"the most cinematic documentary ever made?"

But then it was beaten up at that checkpoint. So it felt relevant for us to put him inside a car. I think the hardest one was the one on the, in terms of heat, was the one of the woman.
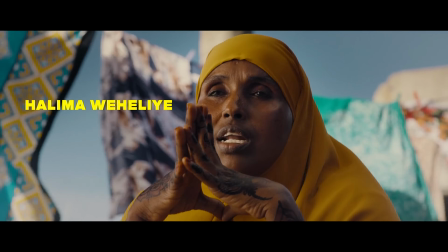(16:33)
I was about to ask you, Halima. Yeah, tell me, that was my next question, was how challenging was Halima's interview?
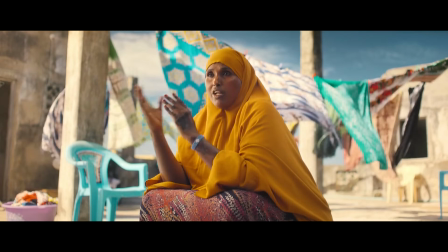(16:39)
To me, it was stunning.
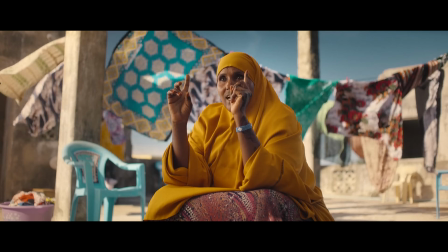(16:41)
And I also wanted to know if you recovered the sky in post, or if you just used polarizers, because it was stunning how rich the sky was, how colorful.
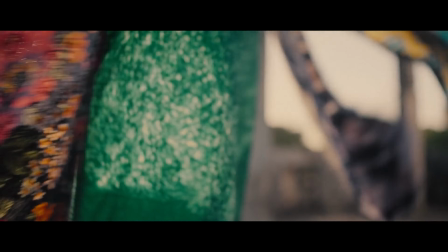(16:49)
It was a beautiful interview, but that one seemed very challenging. Yeah, so we did use polars for two reasons, because polarizer help not only with the sky, but help also with skin, especially on black skin. It helps quite a bit with shyness, and
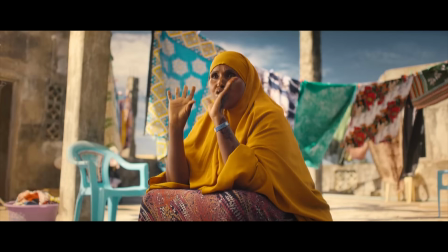(17:10)
that interview was quite, the heat was quite intense because the sources were quite close.
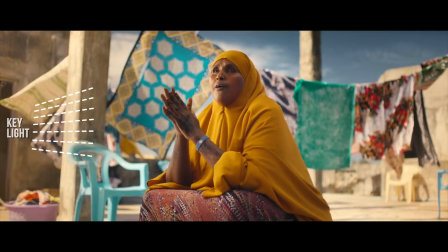(17:16)
And at this point were direct, going through diffusion, but were direct on the characters. So they create quite a bit of heat. And then we had a muslin tent on top.
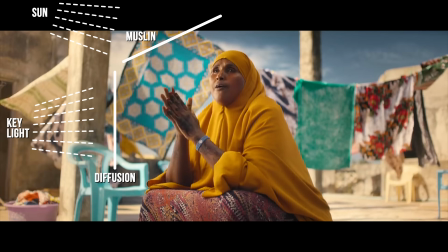(17:31)
So we could create the diffuse sunlight and then have our directional sun. We used the usual 2.4Ks through diffusion, but that was an interview that, it was quite hot, quite windy. But, when you have units at like 7-8 feet from you, it's like it gets quite hot. And I was surprised how she could stand it.
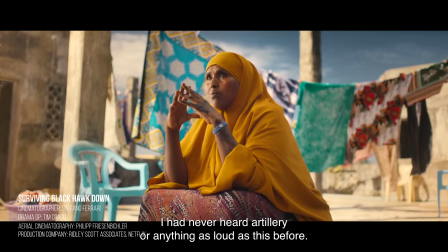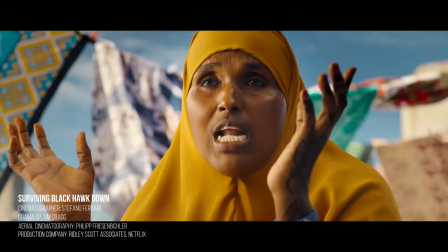(18:05)
And my last point is Stefano lit these interviews for tone and not necessarily visibility. That doesn't mean he just placed people in dark spaces. You can see the details of the room.
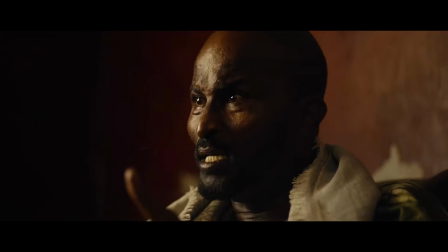(18:17)
And it's especially impressive how Stefano can always just put someone in a corner and it's still one of the most cinematic shots that you'll ever see.
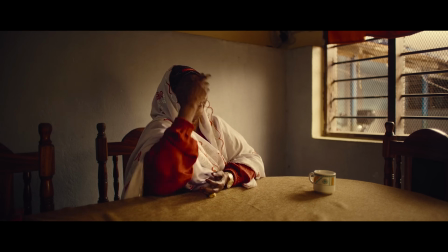(18:24)
But the way he approached this lighting is it reflects what was going on internally.
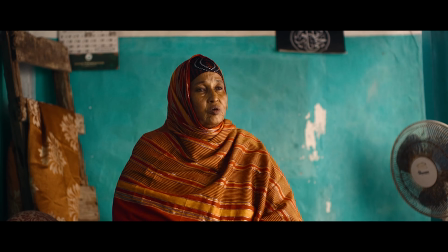(18:28)
And this is very important because this is a complex film with people wrestling with complex emotions. It's showing that there are no winners in war, but only victims, people who've been affected by this.
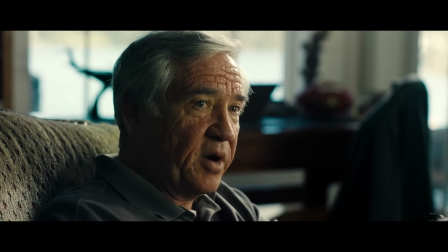(18:38)
And you can especially see this with the soldiers who are wrestling with the morality of what they've just been through.
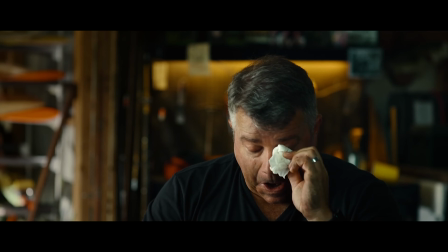(18:44)
It's challenging to describe, but it's more felt.
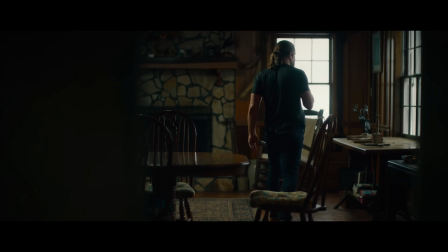(18:47)
And this is where you can feel the artistry of Stefano, that he isn't just going to say what looks best on our characters,
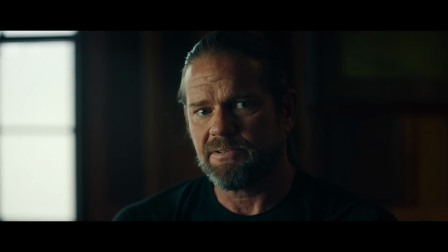(18:54)
but how does it reflect what they're feeling? I think ultimately, if we talk about morality and, I think at the end of the day in war, there are only victims, it's these people, the American soldiers are following orders.
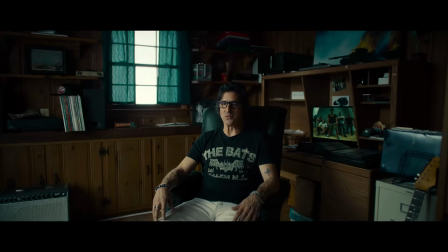(19:11)
I can tell you they don't want to be there and killing people.
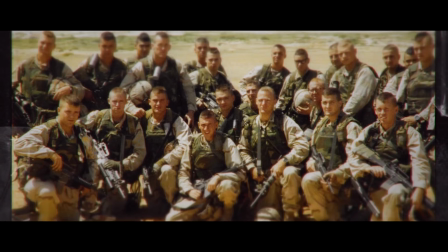(19:16)
Like that's not what they sign up for. They sign up for defending their country.
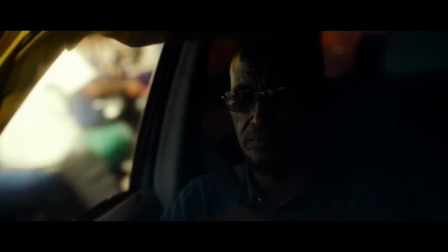(19:20)
And on the other side, instead, you have regular people that are forced to pick up arms and fight.
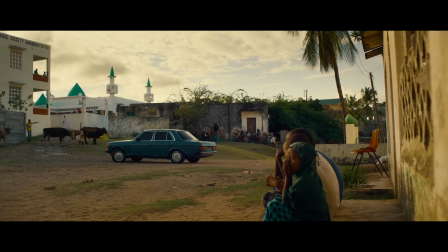(19:27)
So I think on both sides, people have done things that they wish they hadn't done.
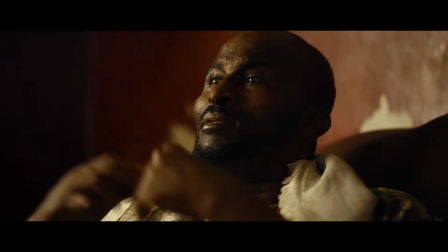(19:33)
They have things that they regret deeply, things that they will have to live for the rest of their lives.
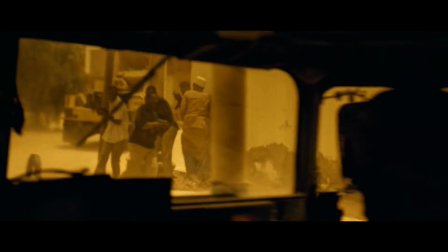(19:39)
Yeah. And I think our job when it came to interview those people, is to have the least amount of bias we could possibly have. It would have been too easy to interview the Americans and give them this platform and making them, look completely different from, and there is a difference from the Somali interviews to the American ones. And I think what we want to explore with the American side of things is the
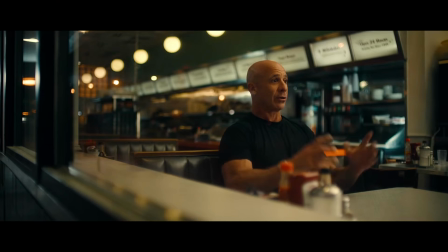(20:11)
stillness of life that this soldier end up getting into after,
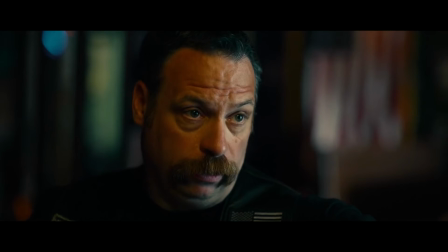(20:17)
you get off the battlefield. I mean, the battlefield, it's like you're wired in.
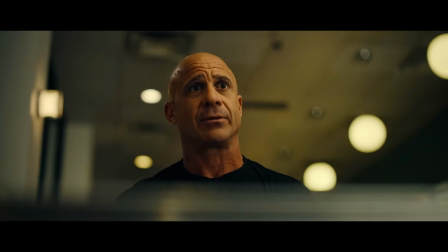(20:22)
It's almost like a video game.